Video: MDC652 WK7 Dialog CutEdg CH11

In dialogue scenes, I like people looking at each other. I like eyes to meet. So they're getting into each other and you're connecting. For me, I'm always having problems cutting long scenes where people talk to each other. Because you've got an unlimited amount of choices and opportunities when you just have two talking heads. The scene can go many, many different ways. The drama can become comedy. Pathos can become tragedy. It could become, you know, kind of like, you know, a grilling session or a deposition if you cut it really fast or it can be very leisurely and introspective. You use a lot of thought and a lot of the breaths and air and the pauses, not just the words. And that's where, you know, a great film editor really can help a director. Another way of looking at film editing is that it's a dance of eyes.
Don't make a sound.
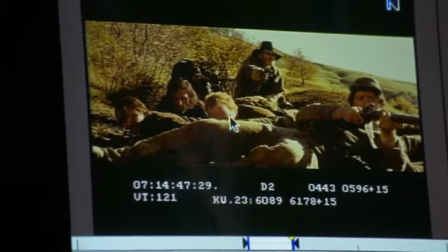59s
Philip Seymour Hoffman's eye is looking, so that's a good thing.
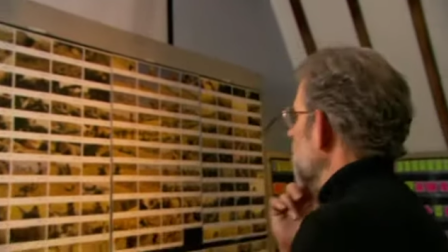66s
Now let's cut to a close-up of Hoffman looking, and the close-up of Hoffman is here.
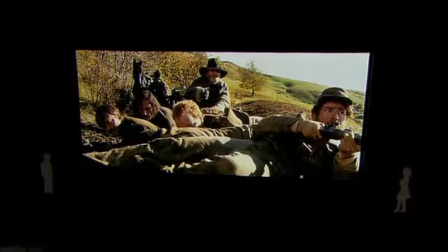72s
We've never seen this angle before, so the brain has to figure out what it's looking at and maybe why it's looking at it.
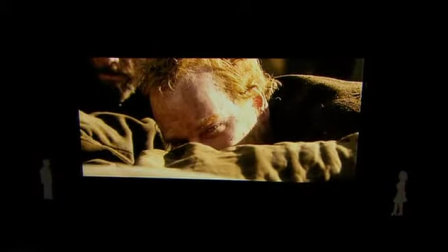80s
And to the degree that you hold shots a certain length, you allow a certain train of thoughts to happen. When you cut a shot off, you've also cut off the thinking about that shot.
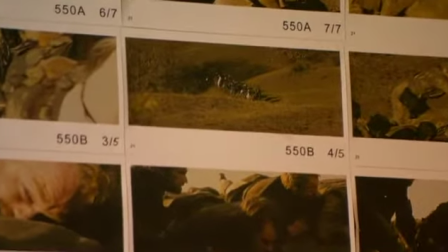95s
Now, we want to cut to what he sees, because that's how we're going to understand what he's thinking about.
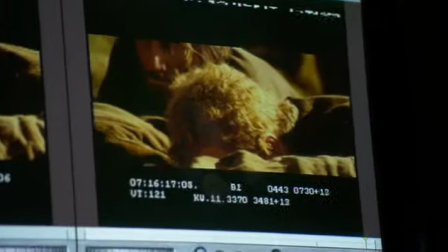104s
Now, there you see him thinking, and then his eye goes down. So, let's run that at speed.
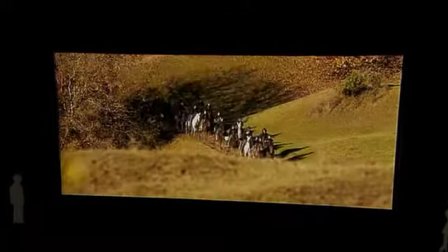112s
Flinch. Point of view.
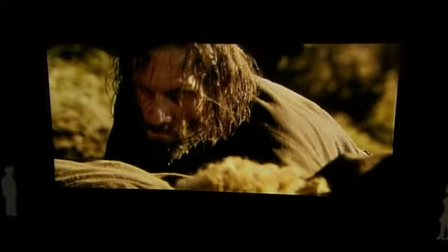117s
Thinking, thinking, other co-conspirator, let's do it now,
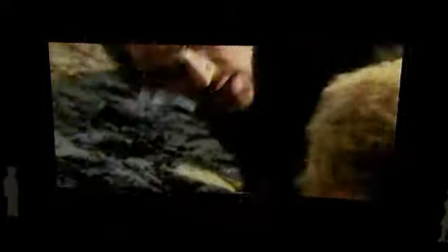123s
what, let's go, oops, something's up, let's go, don't do it, let's, and we go. There's something about film because of its sensory completeness, the fact that it is sound and image in this powerful fusion, that gets us something very deep within us.